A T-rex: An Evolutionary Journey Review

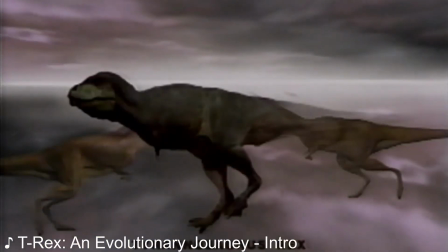4s
Hey, what's going on guys, it's Buggaz here, and with the last review being a T-Rex documentary from the 90s,
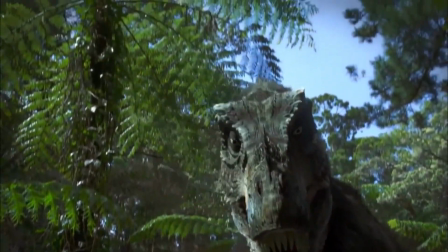9s
today, we're gonna jump 20 years into the future and review a modern T-Rex documentary,
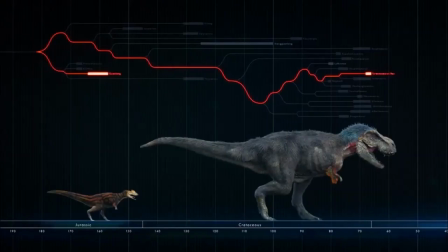15s
T-Rex, An Evolutionary Journey, and I expect to see a huge contrast between the two.
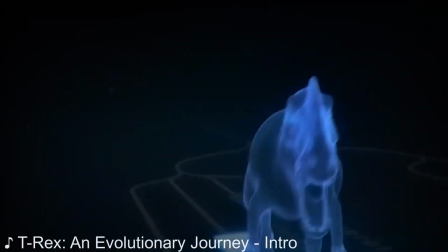23s
As the name clearly states,
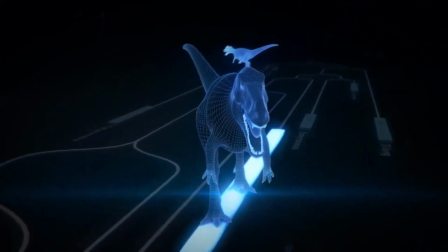25s
T-Rex, An Evolutionary Journey focuses on the evolution of Tyrannosaurus from their early Asian ancestors up until their migration to North America and becoming T-Rex itself.
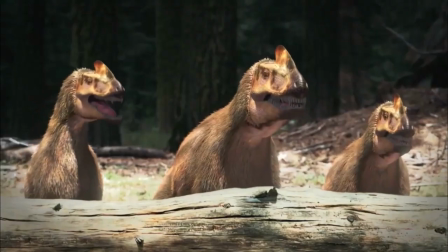34s
The 15-minute documentary uses the combination of animated segments alongside paleontologists talking to the camera.
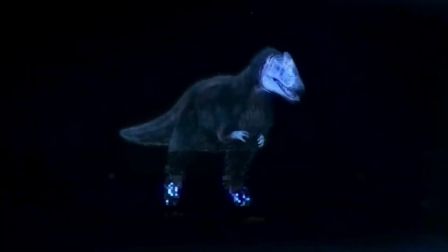43s
The documentary pretty much takes us through the entire evolutionary history of T-Rex, which I guess should be expected considering the name of the documentary.
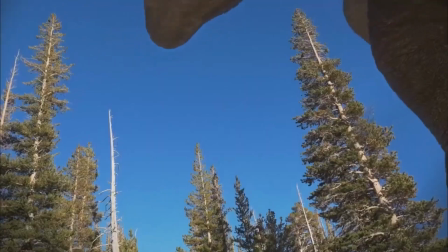51s
It starts appropriately with the earliest Tyrannosaur, Guanlong, and they show how weak and vulnerable it was, and it gives a nice contrast to T-Rex itself.
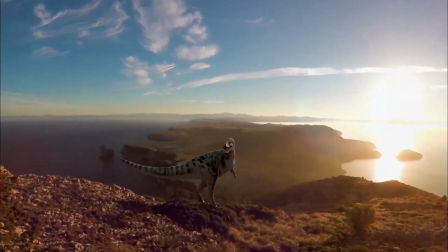60s
The rest of the The documentary takes us on this journey of the early Tyrannosaurus, traveling across the continent from Eurasia to North America,
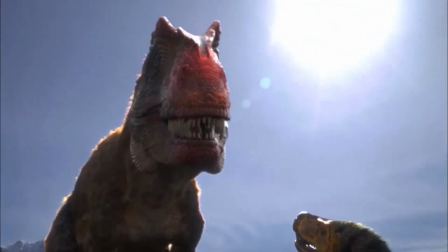67s
encountering new giant predators like Siats, them evolving bigger and, well,
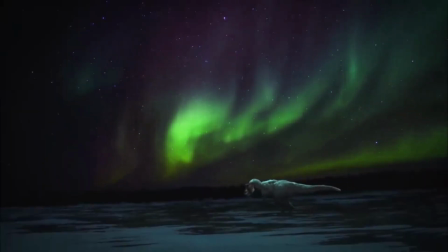72s
pretty much, taking the role of the top predator. It also shows the diversification of the Tyrannosaurus family, with species like Nanookosaurus and Changosaurus,
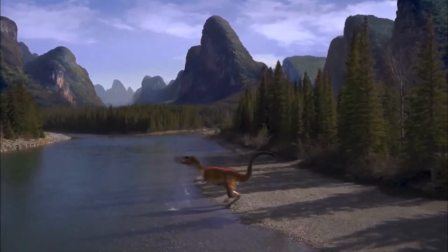81s
depicting how different species of Tyrannosaurus occupy different ecological niches.
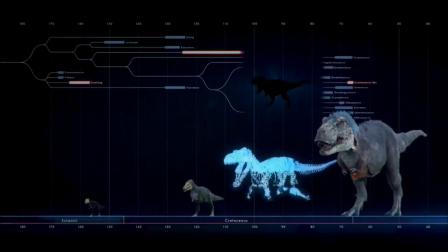86s
It also explains how, up until recently, there was a gap in the fossil record during the middle bit of Tyrannosaurus' evolution until the discovery of Lifeline X. Throughout it,
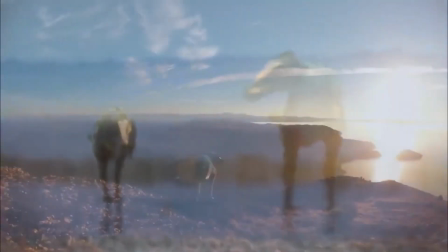95s
there's also this kind of mini-story of two siblings across generations of Tyrannosaurus taking on the world,
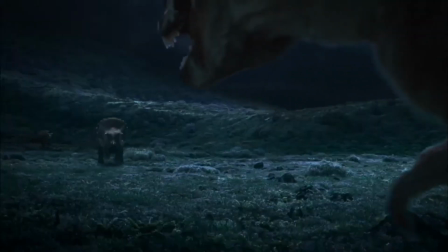102s
basically, then having a fallout when they become T-Rex. It's sort of unnecessary, and I'm glad it wasn't really focused on, but I think the real purpose of it was to kind of,
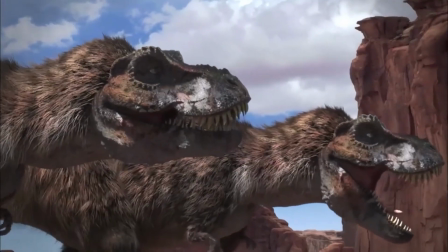111s
I guess, show this evolutionary journey in this side narrative to perhaps make it easier to follow?
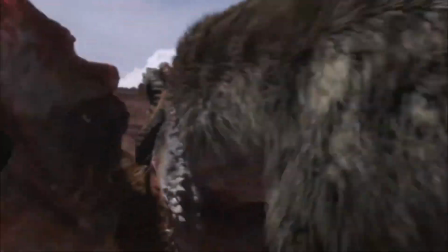117s
Maybe? I don't know.
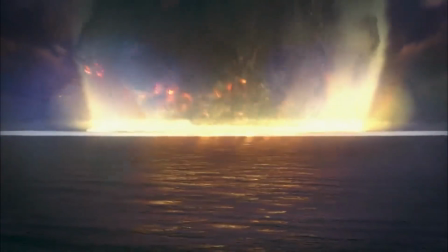118s
The documentary ends with, again, as is tradition pretty much, the KT event, and a message that dinosaurs still exist today in the form of birds.
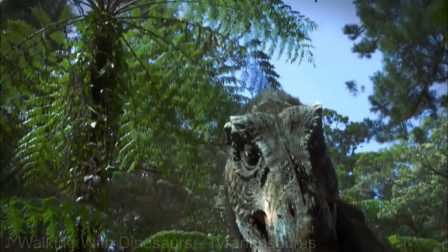131s
T-Rex An Evolutionary Journey is probably one of the better modern science-driven documentaries out there, in my opinion anyways.
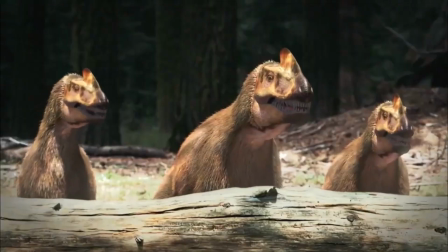136s
The presentation has a clear sense of direction throughout the runtime, and while it had a few faults here and there,
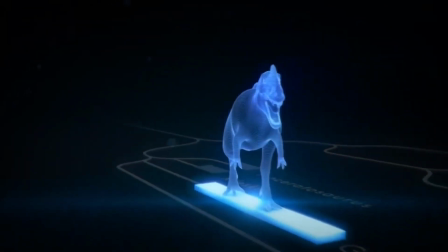143s
it was still pretty good overall, and focused on telling us the main focus, which is the evolutionary history of T-Rex. The film is edited like a modern documentary, which basically means you can call it over-edited,
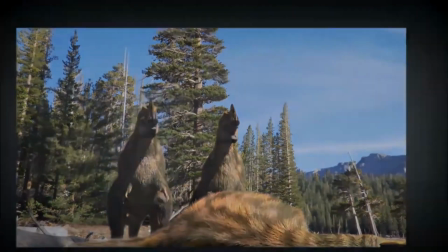154s
and it is kind of edited like Planet Dinosaur.
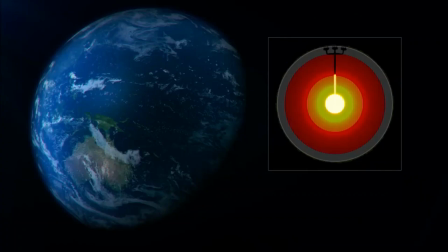158s
But I think for this format it was okay, and actually they do utilize the editing gimmicks more effectively than Planet Dinosaur at least, in my opinion.
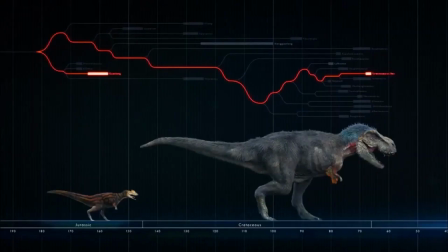166s
The gimmicks are actually used to explain certain things that might be kind of hard to visualize,
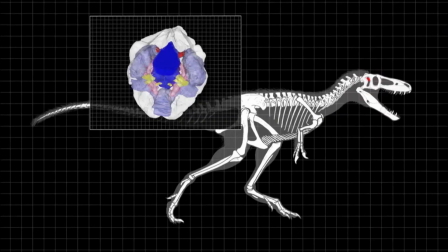171s
and the explanations also go into more detail, so it feels like there's a greater point for the editing gimmicks.
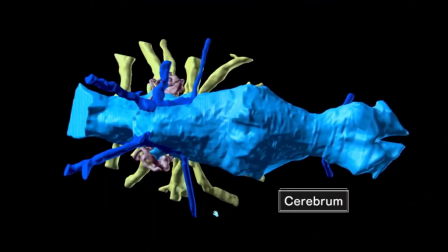177s
It also explains a lot of scientific terms that are usually left out of documentaries like phylogenetic analysis, co-evolution, and I'm pretty sure some others as well.
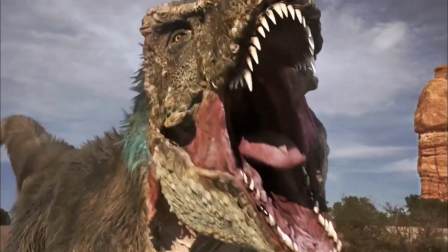185s
Now, I can't talk about this documentary without mentioning the visuals. It looks spectacular.
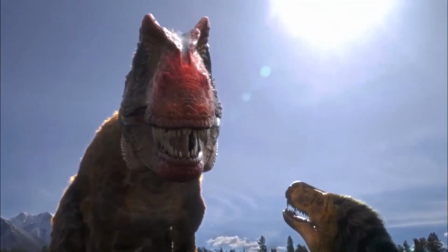192s
The models are detailed and are high resolution.
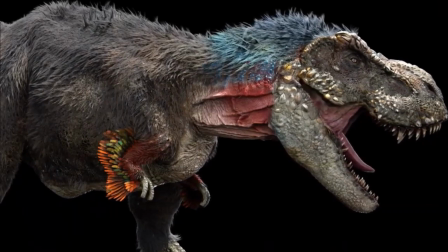195s
The designs themselves look great and actually make the feathered look still actually look quite cool.
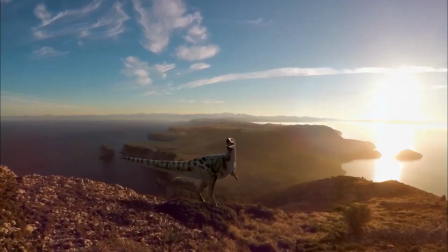201s
I think it's pretty obvious that this is a visual masterpiece. However, it, of course, doesn't mean that the documentary is flawless. One weird issue is that the sound volume of the narration seems oddly low compared to the other sounds,
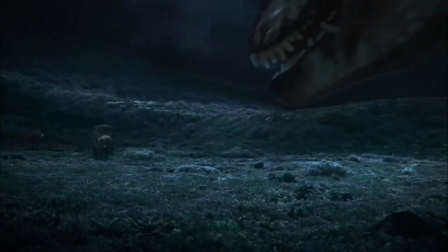214s
so in some of the scenes, it can be really hard to hear what the narrator is actually saying.
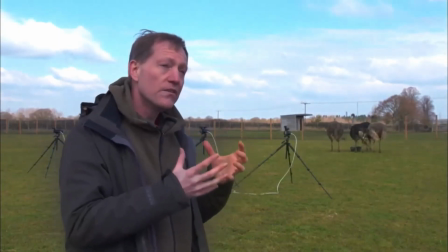219s
Another thing is that in some, well actually quite a few of the paleontologist's scenes,
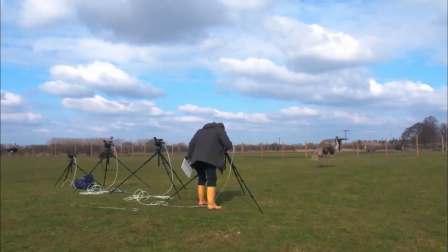223s
the audio kind of cuts out before it switches shots, so there's this second or two of the paleontologist's mouths moving,
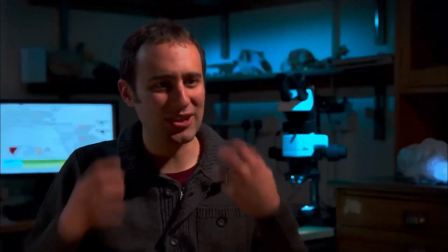230s
but no audio is coming out.
We're quite small.